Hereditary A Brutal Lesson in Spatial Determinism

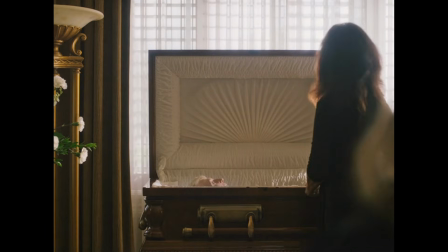Hereditary is a masterpiece, and it is one of those movies where the camera acts as the dictator rather than an observer.
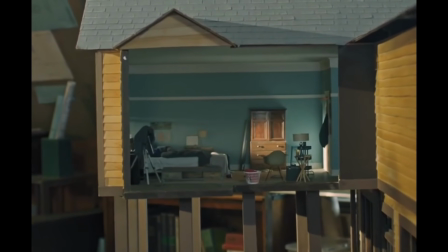The lens is the movie's actual antagonist, and it acts as the physical eyes of King Paimon.
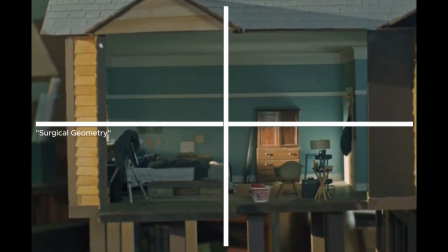What we're seeing is a process of surgical geometry, where every bit of human control is stripped away through what is called dioramic framing.
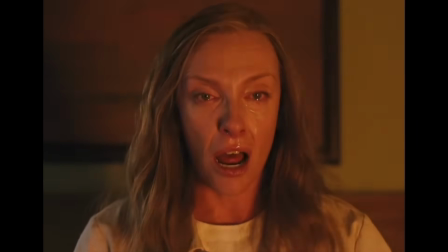To decode the visual grammar of the movie, we must first apply Michel Foucault's concept of the Panopticon.
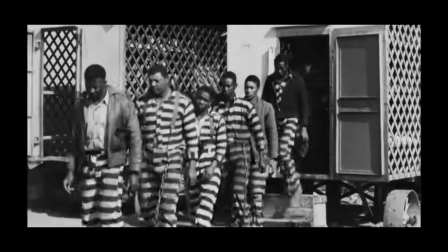Foucault described that a prison is designed so the inmates know they're being watched because of the watchtower, which forces them to change their behavior. But director Ari Aster flips this concept for Hereditary. The Graham family are entirely oblivious to the fact they're being watched.
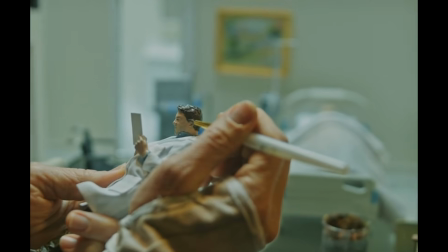The cruelty of the film's framing is the invisibility of that watchtower, and we as the audience are occupying the eyes of Paimon.
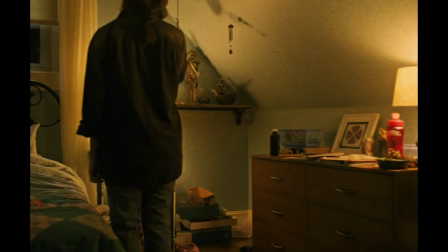The camera routinely drifts through walls that should be structurally sound, treating the entire architecture as a dollhouse.
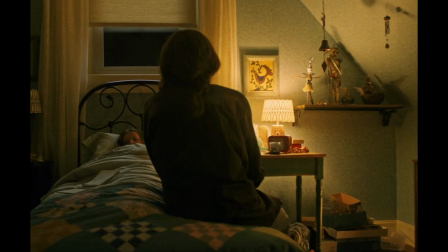This brings us back to the concept of dioramic framing.
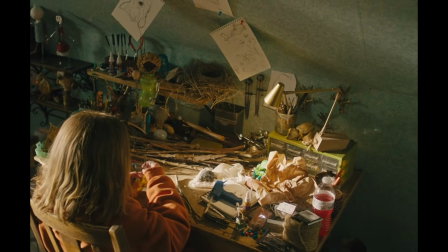Aster utilizes deep focus, static wide shots, and high oblique angles to artificially flatten the three-dimensional humanity of the rooms.
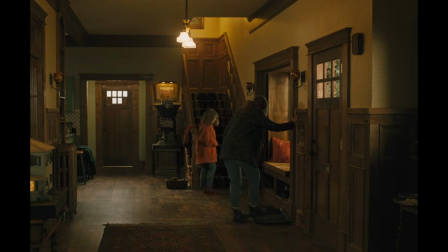By removing the fourth wall and organically placing the camera inside the doorframes, floating near ceiling joints,
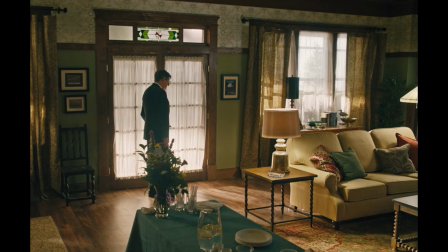or cutting a cross-section of the house's architecture, Aster reduces the physical universe of the characters into a rigid box.
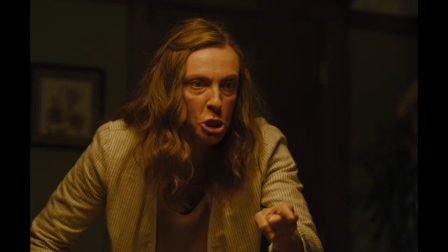They are denied the visual dignity of a private space. The family's grief and their screaming matches their ultimate deaths, and none of it is a spontaneous reaction.
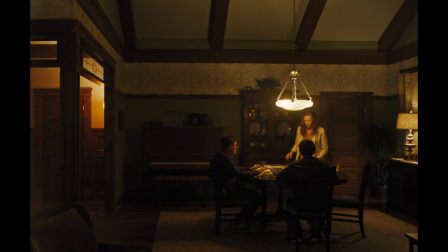It is a meticulously arranged performance for the entity observing them. This framing draws directly from the historical precedent of the Nuremberg kitchens.
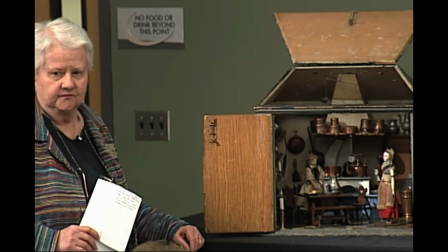In the 17th century, incredibly detailed miniature dollhouses were constructed, but not as simple children's toys.
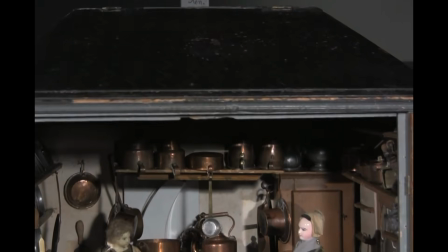They were pedagogical instruments. They were designed to train young girls in the mechanics of domestic management and subservience.
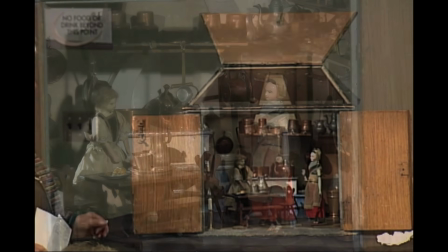The dollhouse was a tool of inevitable domestic subjugation.
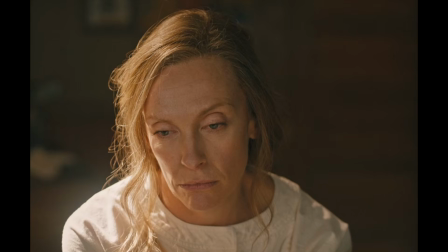Annie's miniatures are a psychological defense mechanism, a desperate attempt to assert control over her chaotic life,
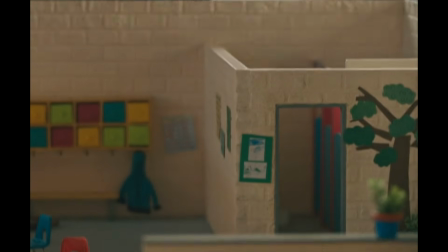but she is unwittingly participating in a macro Nuremberg kitchen.
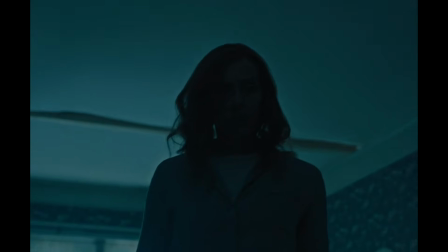The cult and Paimon have built a sociological dollhouse to train, groom, and break her down for the ultimate domestic subjugation.
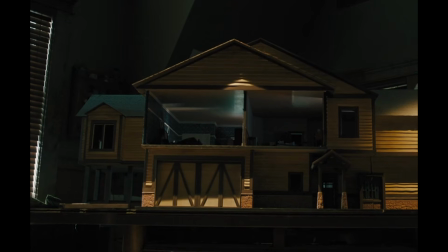Surrendering her bloodline to host the demon, she builds little prisons while entirely trapped inside a larger one.
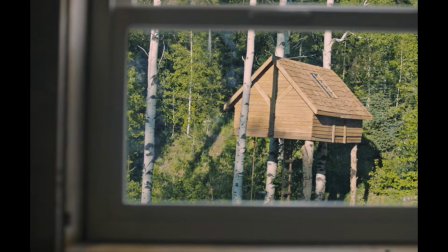The thesis of spatial determinism is made clear in the film's opening shot, a sequence that triggers a total ontological collapse.
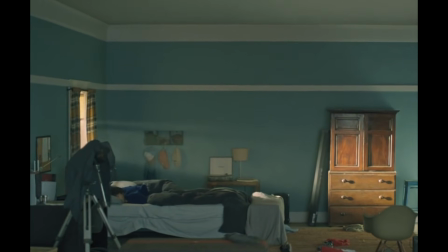The camera performs a 90-second, agonizingly slow push into a miniature room in Annie's workshop,
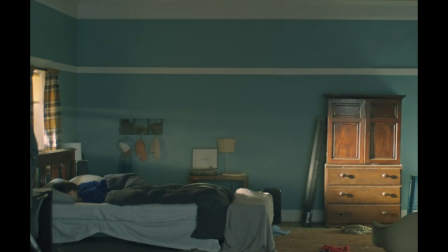which seamlessly transitions without a cut into Peter's actual bedroom. This is the most critical technical maneuver in the film.
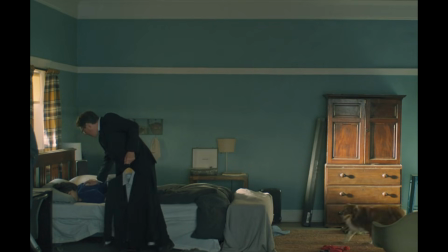The absence of a visible edit is not a parlor trick. By erasing the boundary between the artifice of the miniature and the reality of the diegetic world,
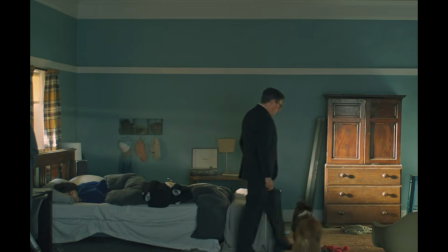Aster establishes that the macro-universe is identical to the micro-universe.
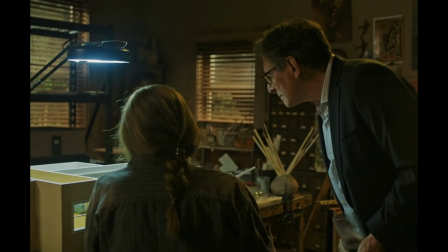The real world is just a larger diorama. If the world acts as a miniature, then we must realize that these people possess no internal soul.
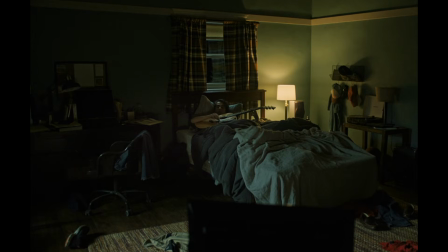They cannot escape the walls of their home because those walls were permanently affixed by their creator.
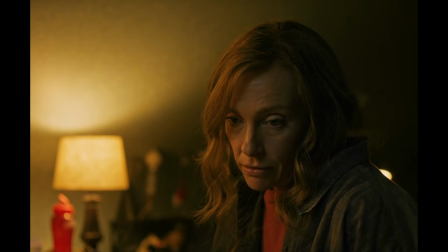Their free will has already been removed in the first 2 minutes of the film.
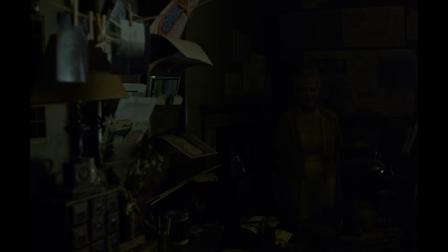This lack of humanity is reinforced through the auditory and psychological design of the environments, specifically utilizing Masahiro Mori's uncanny valley theory.
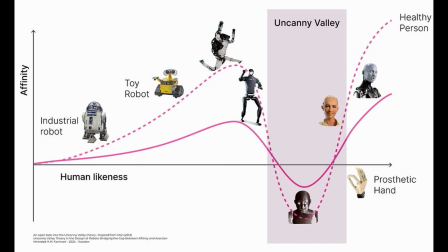Though Mori's theory typically applies to robotics or CGI, which is the revulsion felt when something is almost human but intrinsically artificial,
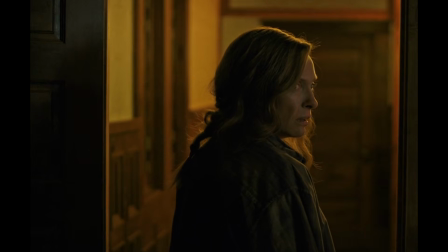Aster applies this to the live-action performances in acoustic space.
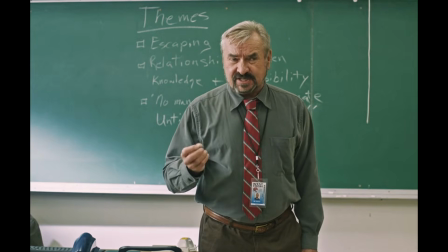For example, let's analyze the classroom sequence where Peter's teacher discusses Sophocles' Trachini and the concept of Greek fatalism.
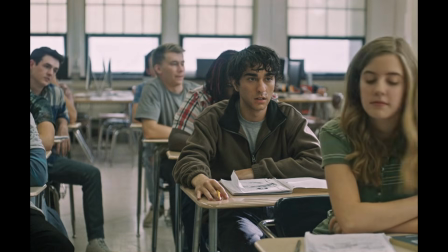The visual arrangement is a masterclass in static wide dioramic framing, but the true terror is auditory.
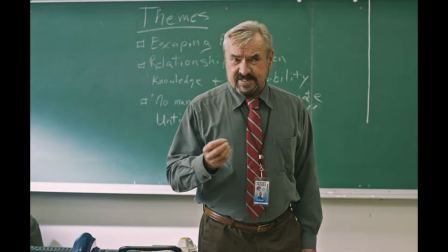Listen to the dead air.
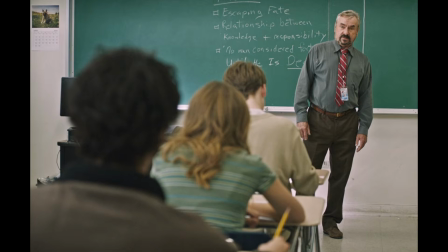There is a complete absence of diegetic background noise. The school exists in a total sonic vacuum, exactly like a toy box.
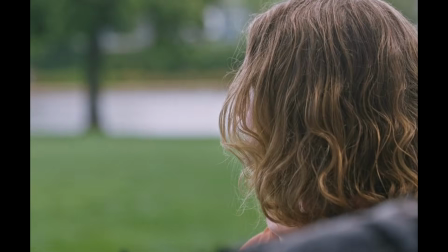And this artificiality is punctured only by a specific recurring audio motif, which is Charlie's tongue click.
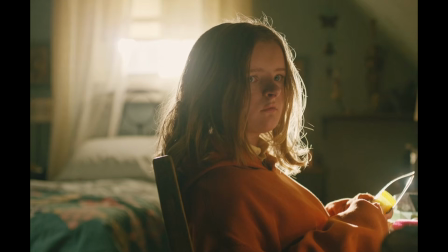This sound operates as a trigger frequency. It is not a mere nervous tick, it is a diegetic metronome.
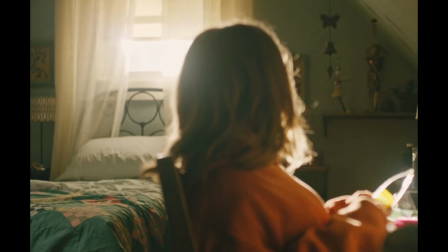Every time that frequency enters the soundscape, the dollhouse reality reasserts itself.
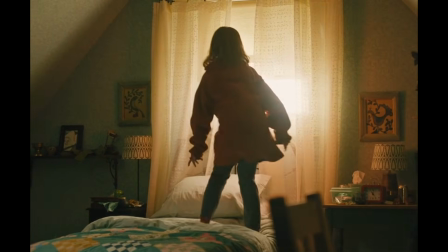It is the sound of the plastic gears turning, a reminder that the plot is moving forward.